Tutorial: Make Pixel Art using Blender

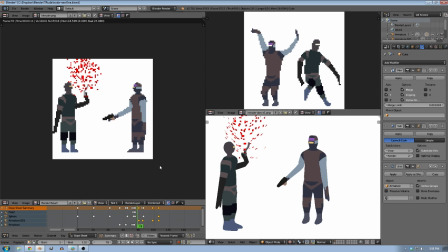(4:02)
And sometimes it doesn't really matter, like with these balloons, there's so many particles that they just become too small and disappear, and that worked out pretty well.
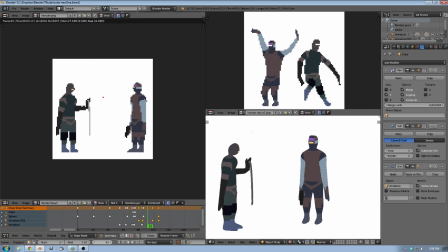(4:16)
Sometimes they came back in and out of existence. That's just something you have to deal with because it's all rendered.
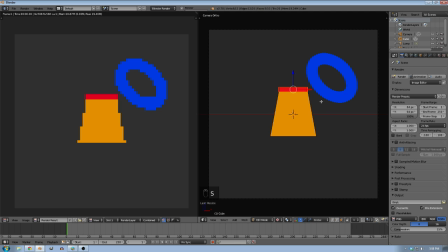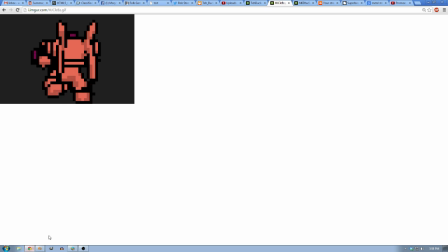(4:30)
Another thing you can do, which I did here for these imitation of NES characters, a lot of old game art is drawn around like this because the color palette was so limited. So there's this big contrast with the outline. And you can do that with freestyle, even with this low resolution stuff.
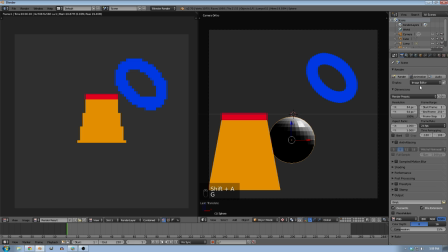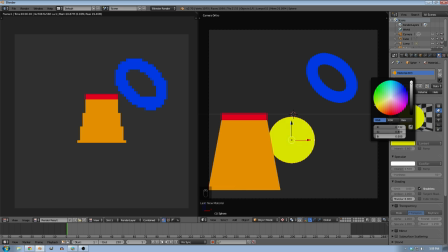(5:05)
always have terrible colors in these tutorials.
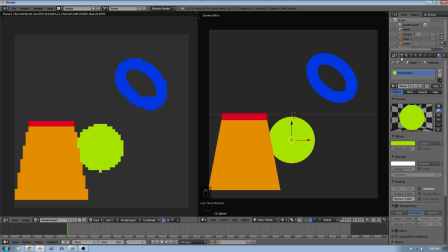You just have to find the right line thickness for whatever resolution you're at.
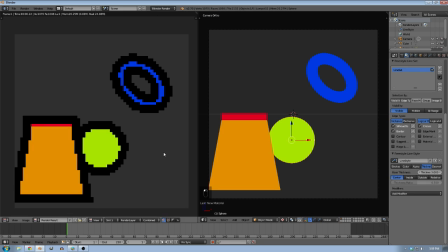(5:18)
So right now it's going to be way too huge.
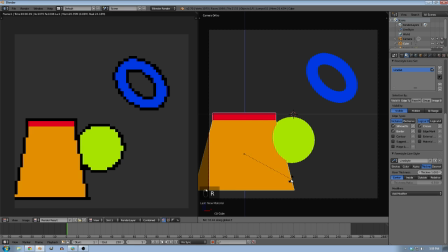(5:25)
And that will get rendered in just the right way, just the same way. And it'll be, you can show edges and stuff like that.
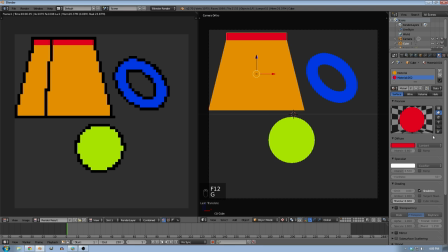(5:35)
It's pretty nice. And also I said you could use Toon Shading.
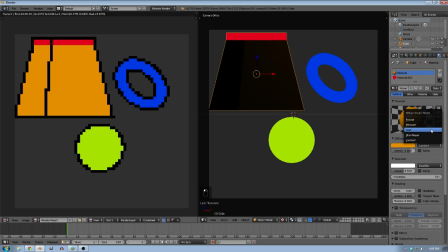(5:38)
And that ends up working pretty well, but it has to be a certain way or else it's going to look pretty bad.
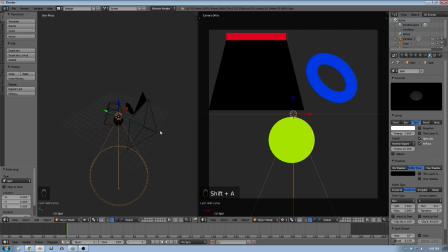(5:47)
You definitely want to use a sun unless you want to set up all the, all the lighting a certain way.
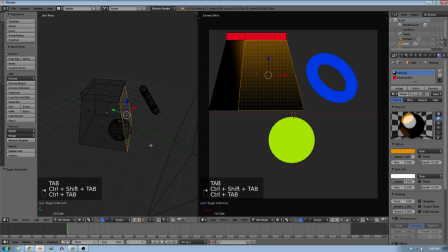(5:59)
Maybe this isn't the best object to do a demo on, but so here's the material.
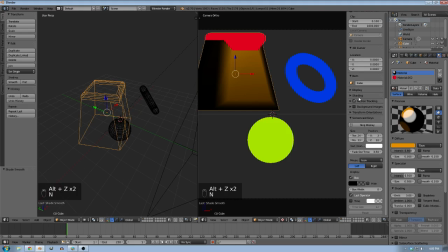(6:15)
I just want to be able to see it, so I'm going to change the shading.
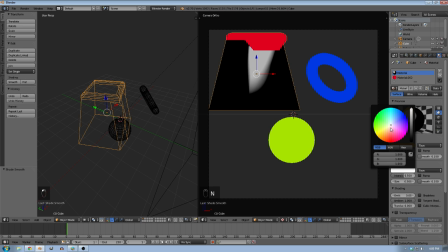(6:21)
This doesn't look very good at all, so say you want a two-tone like that other character I showed you was.
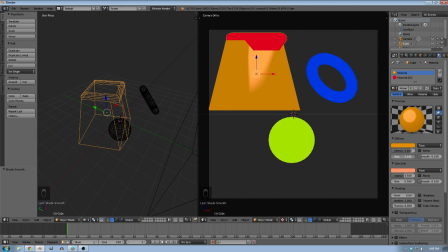(6:30)
You have to turn this up so that you don't really want any black in the background.
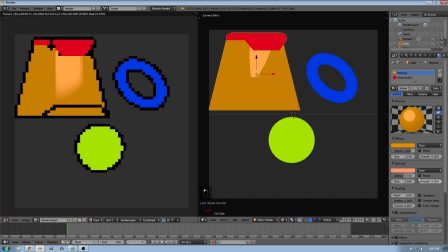(6:37)
And you want to turn the smooth down all the way so it's just two straight colors depending on where things are.
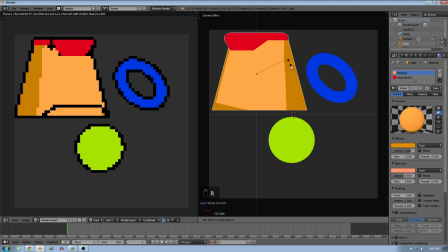(6:47)
And if I turn this around, the shading will still obey the laws of lighting, but pretty bad on this box, but you can create characters that look pretty good with their environment
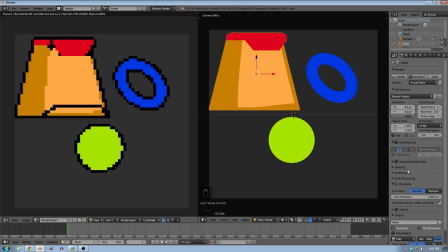(7:06)
this way, and that's pretty much it. If you're doing game characters, you want to make the background transparent, but that's about it.